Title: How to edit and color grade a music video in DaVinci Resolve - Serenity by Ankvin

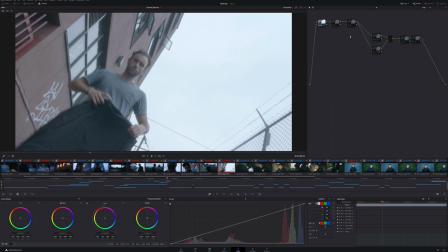24:38 It make you feel bad, and that's what I wanted. Slightly overexposed. Here, pull everything back to kind of a bluer, greener, and then more contrast. Here, the classic glow. This node is where all the magic happened.
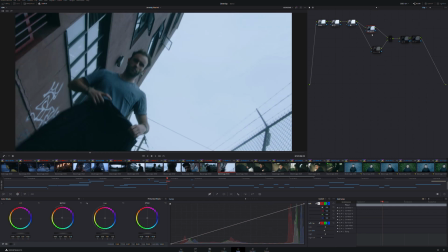24:57 You'll see, boom, everything goes to a very dark, gritty, dirty, green offset. So this node has two purposes. As you can see here, everything is very washed out, very monochromatic.
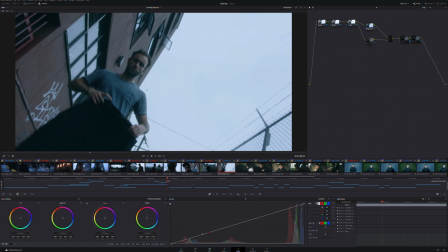25:17 I wanted the wall to pop and the skin to pop because otherwise there is nothing that catches your eyes. So boom. It's very subtle, but everything now is warmer and there is almost no blue in those reds.
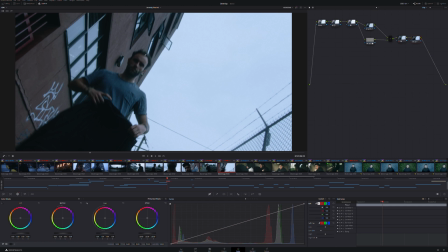25:34 Classic grain, and here is a little bit more contrast in the shadow because it's a very dark, gritty scene, and I wanted it to be dark and gritty.
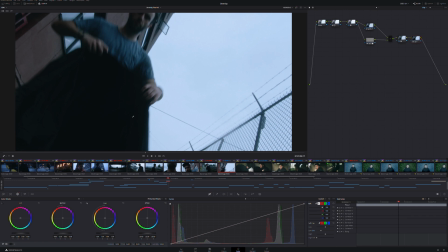25:44 We use that code as a transition from this part of the music to the next one. Then, what the hell? He wakes up. You don't really know why he wakes up in a car. And the color, as you can see, changed drastically. Now it's almost like more like an expired Fujifilm stock. You see the frame here. He's under his coat. He's like, what's happening? There's wood here, a plastic bash. You're like, why is there that? You wake up after fighting with your emotion. You're lost. Here you almost have a sign of hope because the color are warmer, more lively, and you're not as sickly.
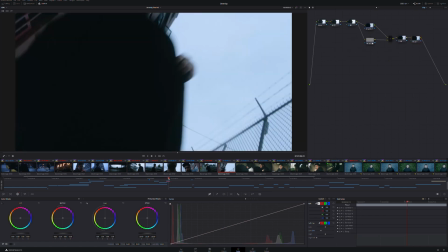26:27 As you can see here, let's start from here. He wakes up in the car, you don't know what's happening, and he's like, what the hell?
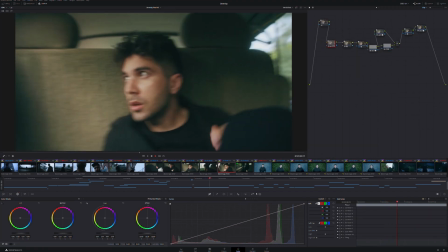26:40 Clap, clap. He's in a car somewhere in a forest road next to a mountain.
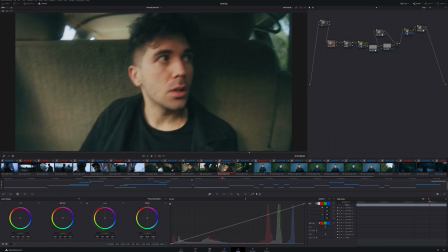26:46 You don't know what's happening. He's lost.
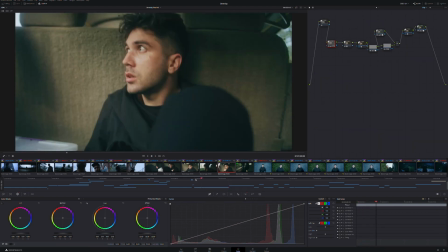26:51 I decided to film that in a long take with handheld, no stabilization.
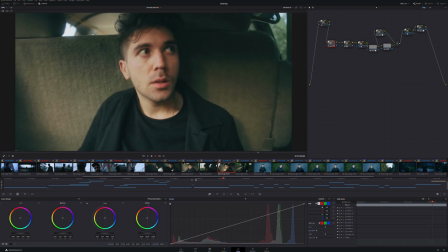26:58 I wanted it to be shaky. He's like, what the hell? What's happening? He realizes he's in a car.
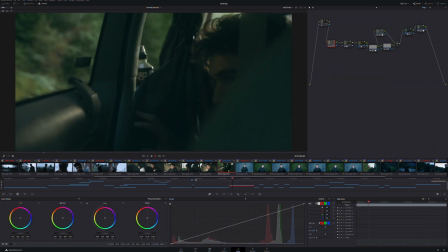27:04 He tries to escape. I have to point out here that there is this bottle of Powerade, which at first I thought was a genius idea. It's a kidnapper's van. Every kidnapper drinks Powerade. To me, it added to the story, but now I'm like, I should not have done that.
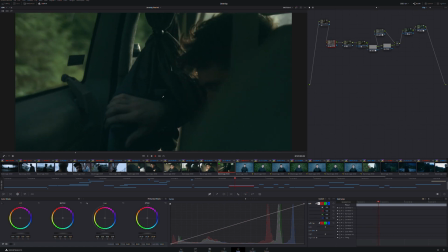27:24 And it's a lesson learned. You always learn. And now he's like escaping the car.
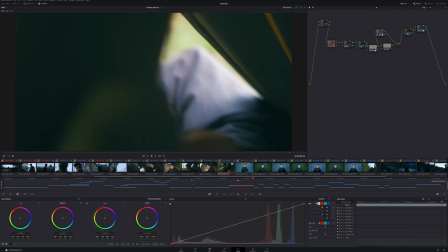27:34 And then we go to the next scene in a second. I still want to show you my color grade.
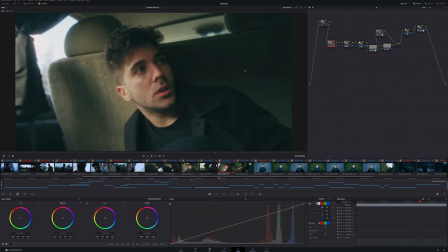27:41 As you can see, the grade is warmer. It's a very green and yellow. The anger dissipates a little bit, so it goes from this almost monochromatic green to this warmth that is kind of a sign of hope.
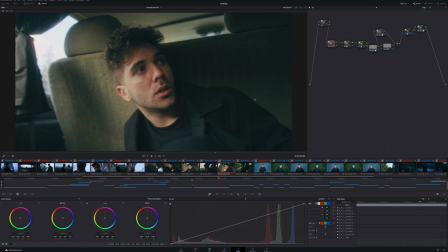27:57 So he's lost, but he feels better. He feels like he's about to conquer his emotion.
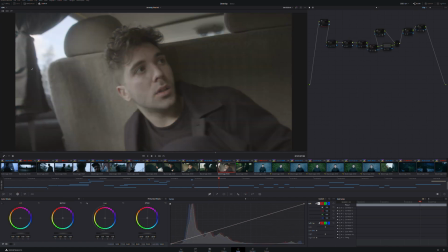28:04 That's why everything is warmer. I wanted to have a lot of detail in the window, so I had to be careful not to overexpose this. So for this scene, I didn't use the same method of grading as the other ones because I wanted to go for a very specific effect.
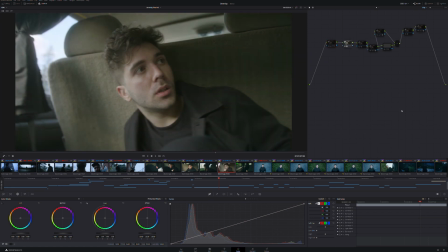28:22 And I know that this LUT, the buttery LUT for the Ursa Mini Pro G2, -1 contrast because I want to have a lot of leeway for my color grade. I felt like this LUT was very useful for this specific scene.
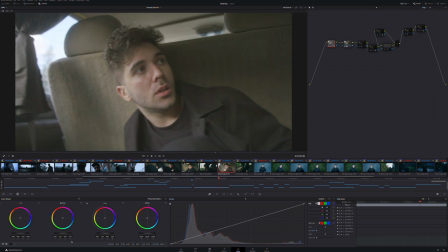28:38 Here, I open up my shadows and lower my highlights.
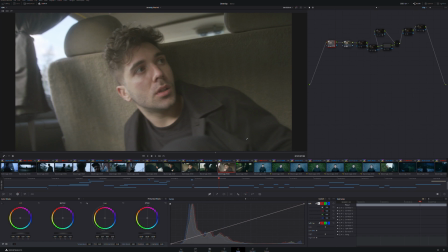28:45 I want to have in this one, I wanted to have a very open and lighter feel. And then the classic glow here, you can see it around the window. It's glowing and it crushes the shadows a little bit. And that's why I opened them up in the previous node.
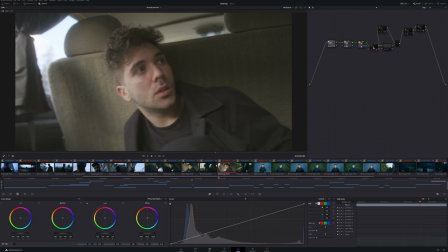29:03 And here is my skin tone. And as you can see here, it's not exactly the same node tree. This is my look. I injected a lot of blue, qualified the skin tone on that one, then modify my color.
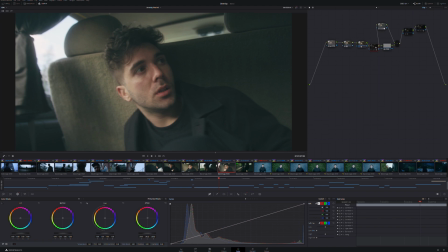29:18 It's very subtle. Takes the skin to a very yellow and red to a more beige, so more even. And here, a lot of grain. And here, this is where the last touch happens.
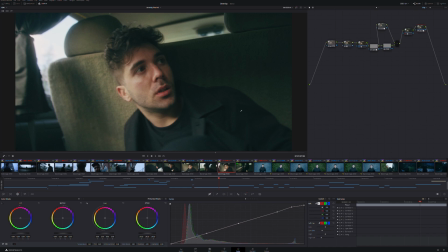29:35 I'm adding the contrast back. So as you can see here, everything is very dirty, especially shadow and the highlights. You can see a lot of grain in the highlights. I want it to be very grainy yet again, even if he's getting in a better place now.
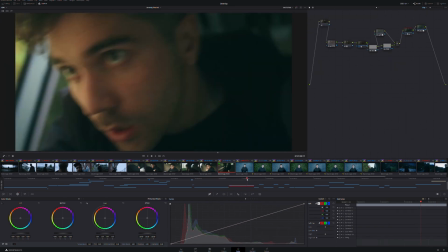29:52 Let's move on to the next scene, which is he's escaping the car.
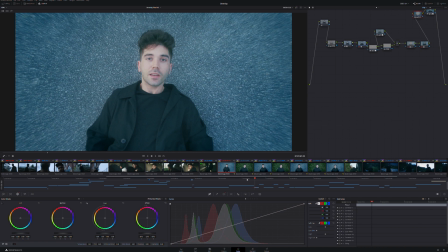29:59 Boom. This is the rap part. Let's watch it and we'll decompose it afterwards.
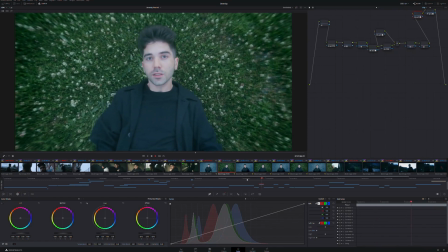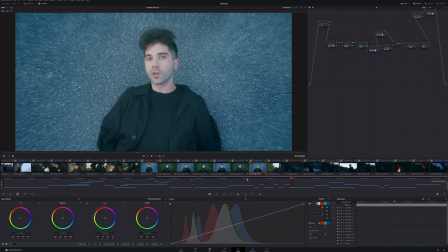So here, as you can see, I use the same trick, which is a tracker as the first node here,
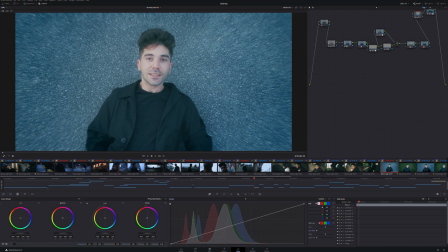30:33 but here I tracked his mouth because I wanted his mouth to be in the center. So I tracked his mouth. It made it for this effect where he's switching between the asphalt and the grass.
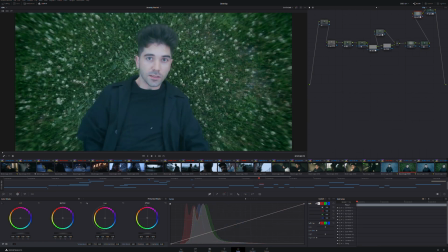30:47 They both complement each other, although they contrast a lot. And as you can see, if I switch from frame to frame, his mouth is always
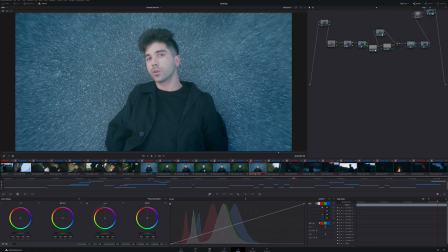31:03 in the middle. This part was used as a contrast in the song. He goes from this very airy, very light feel to this very down to earth, very like bassy. And I wanted my music to reflect that.
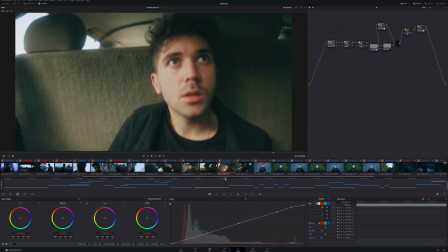31:19 So we created this cut between where he's escaping the car in the light, then he's rapping,
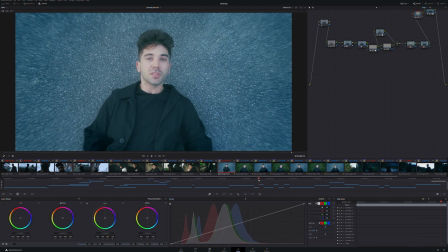31:26 and the cement is a big contrast with the grass,
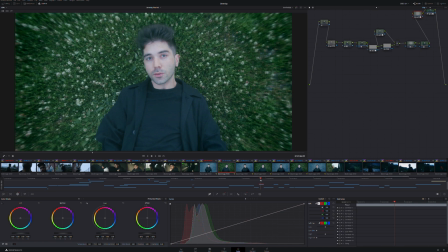31:31 because in this part he's explaining how everything is getting better even if it hurts.
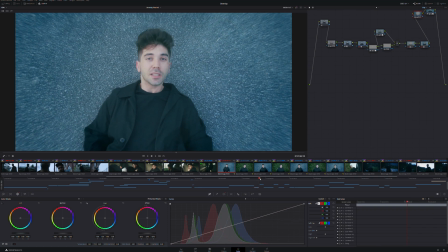31:38 So the cement is like harsh and the grass is softer, and you can kind of see the way he's looking more aggressive in the cement part and the grass part, which is very important to me. It ends up from the cement part, and it was important for me to have this green,
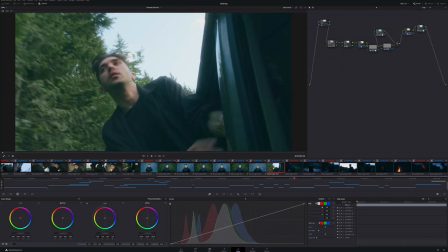31:57 blue, green, blue, green, blue, green, blue, and green. For me, it was important because it shows that it's intentional. It's not a mistake. We didn't just shoot anything and cross our finger.
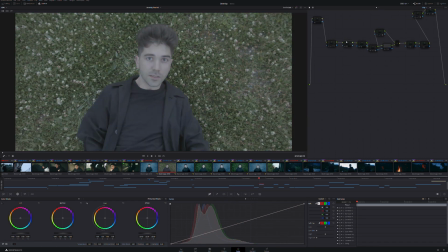32:10 I'm just going to decompose the grade of this part. Yet again, in that one, I started by applying the LUT. I find that this LUT puts a little bit too much green in the shade, so
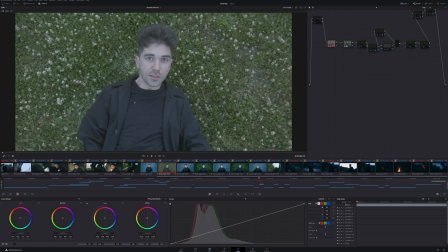32:25 I pull it back to a place of more neutrality, and then added the glow because it adds a little bit of glow in his face. This is my skin tone.
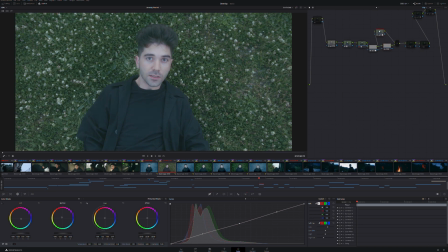32:38 This is my look.